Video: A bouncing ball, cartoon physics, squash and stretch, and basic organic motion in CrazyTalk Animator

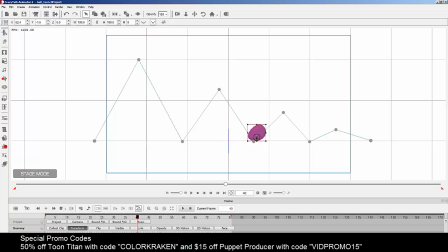[20:44]
Again, for the next one, ease in. Then we ease out. Then ease in.
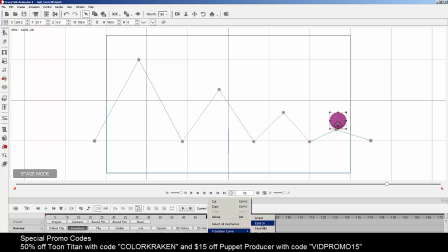[21:03]
Then we gotta make sure these are selected. Ease out, and one more time, ease in. So now, with that bit of additional physics applied to it, we have something that looks like that.
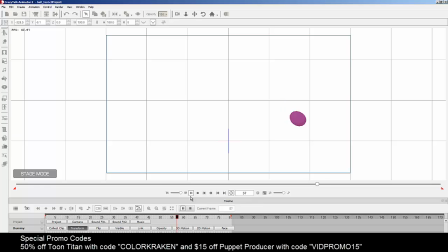[21:23]
Okay, now it's still very unnatural the way, I mean, a little more natural, but unnatural because of the way that it kind of just goes up, kind of pauses, and you know, it doesn't need to be that, you know, extreme.
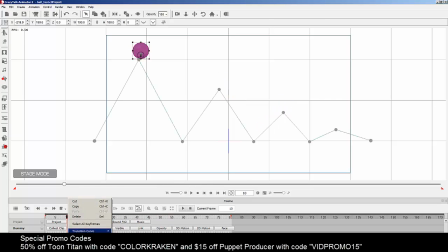[21:42]
So we are going to go to the transition curve and choose custom. We're going to reduce it. I'm just going to do every other one first. Makes it easier.
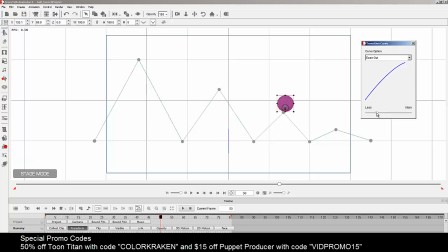[22:01]
Just so it's not that extreme. Alright, let's take a look at that now. Okay, now let's do these. Reduce.
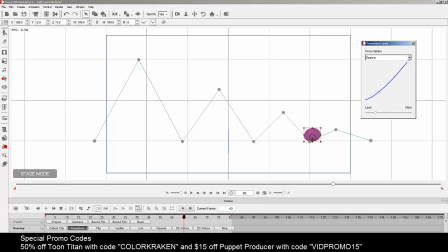[22:23]
Reduce. And reduce. And reduce. Let's see.
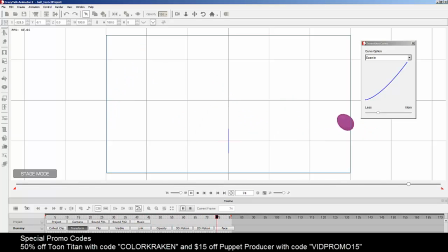[22:43]
Okay. Maybe reduce it some more. A little bit more. A little bit more. Let's take a look at that.
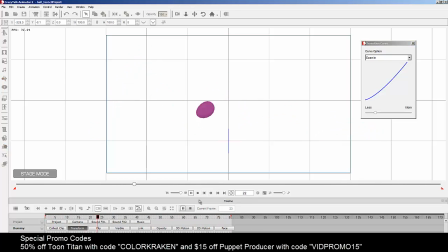Okay. Let's try this.
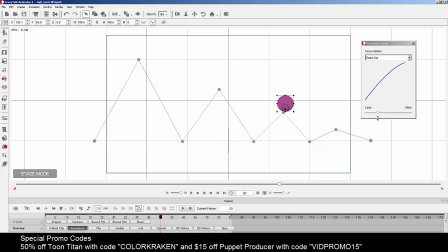And do that.
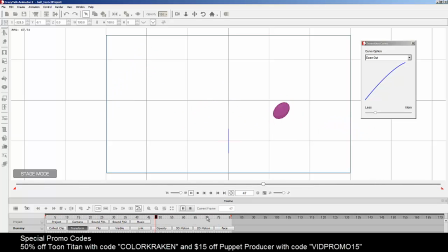It's a little bit better. Now let's switch from linear to curve.
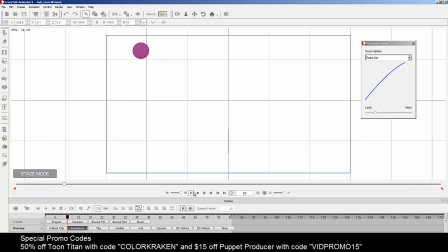And that gives it even more of an organic nature to it.
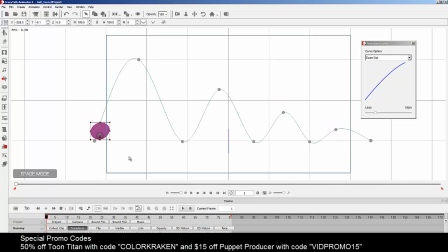[24:10]
Alright, now a lot of this at this point has to do with the amount of deformation that's taking place in the ball itself. So the only way to make it look more natural is, I guess, we can make these points a little bit more separate, I mean further apart from each other. Or we can go back and readjust
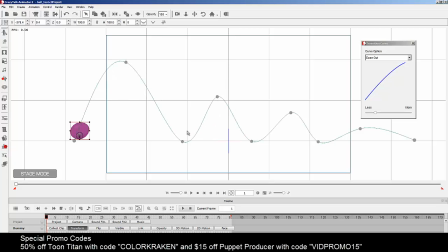[24:30]
the amount of squash and stretch that's being applied to it so it's not as extreme.